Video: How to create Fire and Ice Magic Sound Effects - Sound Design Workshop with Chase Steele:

So that gave me a lot of ideas of what I could do with that Moss and some of the other processing that I will show you in a minute here.
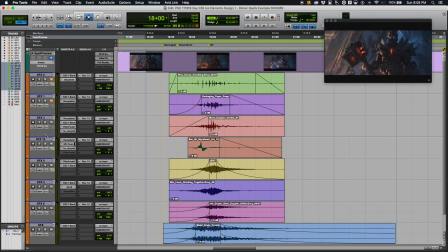266s
This next layer, that is an impact that I created from taking the bat and hitting it against the styrofoam lid.
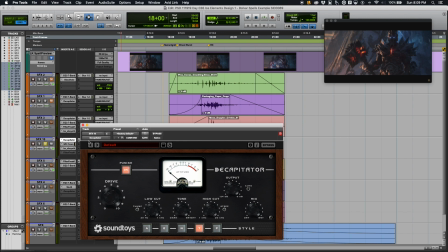279s
So this thing, I crushed the hell out of it, really. I put the decapitator on there.
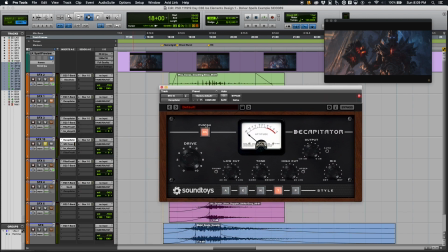286s
I even have the punish on. I have played with the wet dry mix a little bit, emphasized some on the darker tones, but that's a pretty big deal.
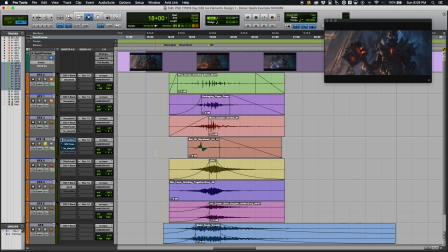296s
If I play it without any of these on here, that's pretty wimpy. But really, I just needed that initial. I could really have used maybe any transient. The bat on the styrofoam was just, it was a quick thing to grab when I was out there.
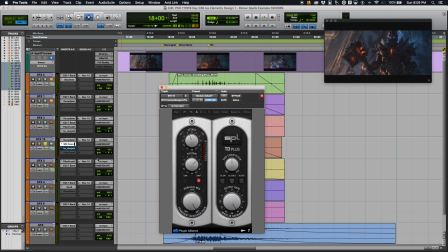312s
So decapitator, transient designer, of course. So upping or kind of shaping the attack and sustain of it a bit. So I want it to be kind of thick. So I have increased the sustain a little bit. So I wanted a thicker sound. And of course, the uncompressed bat hitting the styrofoam lid is not very impressive sound on its own,
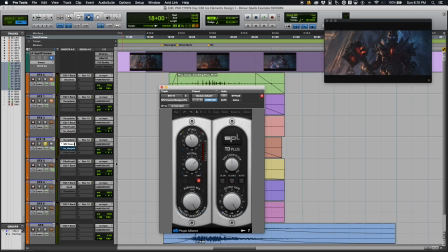337s
but it's a clean enough recording that whenever you compress it, I was able to bring out some of the body a little bit more.
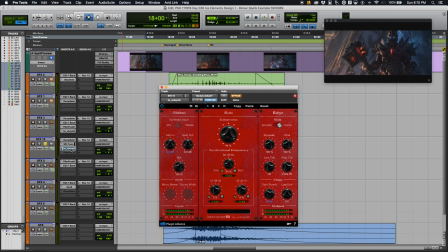344s
And then of course, sub-synth, this is the driving factor here. Really pushing it up a lot. I'm using the harsh setting, get the drive up all the way. I get the tight punch set to around 50 hertz. So we'll hear it with that on and off.
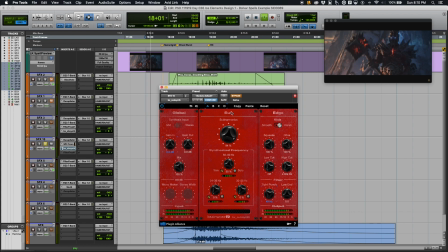360s
So with off, and then on.
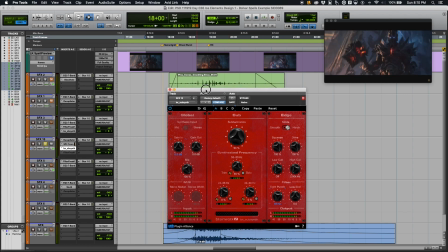368s
Okay, so that creates a point of the mace's ignition. And actually, the sound is kind of contoured to a certain way. I bet you could almost remove that hit if you wanted to. So here's with the hit not even in the mix. So sometimes just having a point of a very hard point that you can build and then release things from, you can almost remove it later and then still have the effect you want. I guess a good example of the difference between assembly and then editing. So that might be something you remove in the editing process. But with it in, I still think it adds something.
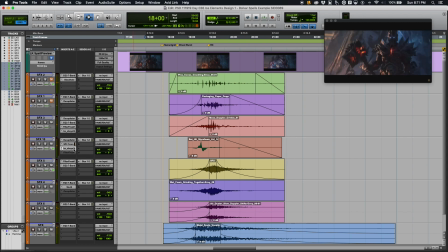415s
So it's pretty subtle, but so off, on. So let's see, what's the next layer down here?
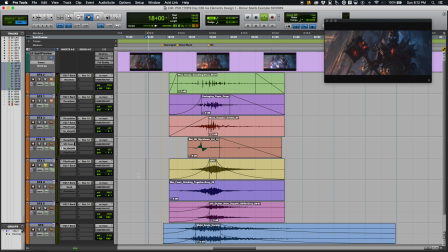434s
Okay, so a nice airy layer. I'm pretty sure that's my air canister going on and off.
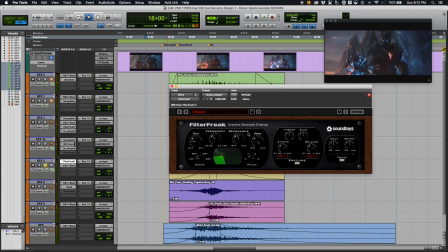446s
It's a little movement with the filter freak. This one was already one that I recorded with a Doppler effect built in just by moving the can from left to right in front of the mic.
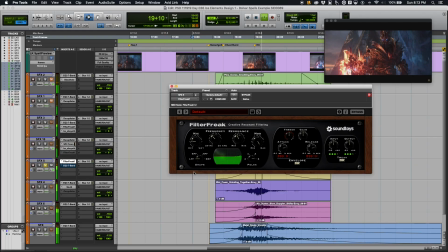457s
But filter freak kind of helps to even emphasize that movement just a bit more. And whether or not I need that much movement in this, I guess that's debatable.
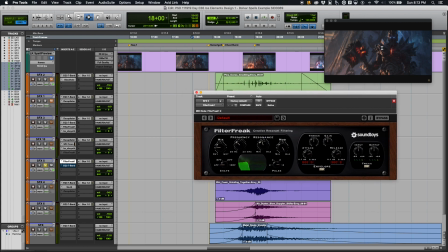471s
Could probably look at that again later. He's not moving a whole lot, but it sounds cool.
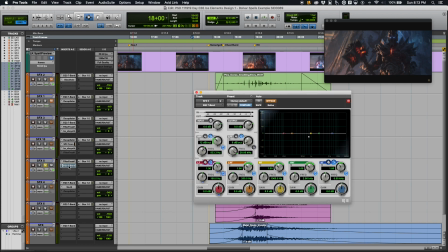476s
And then I have an EQ on there, which was just to remove some of the unnecessary low frequencies that were in that particular layer.
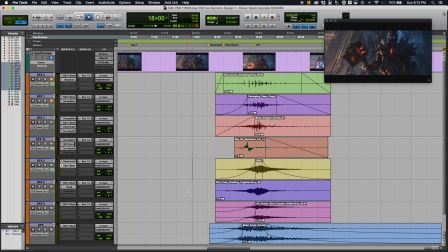487s
So a filter, high pass filter. Okay, now here's the wet foam again, which one of the things I recorded that I was the most impressed with what I could do with it was that wet foam.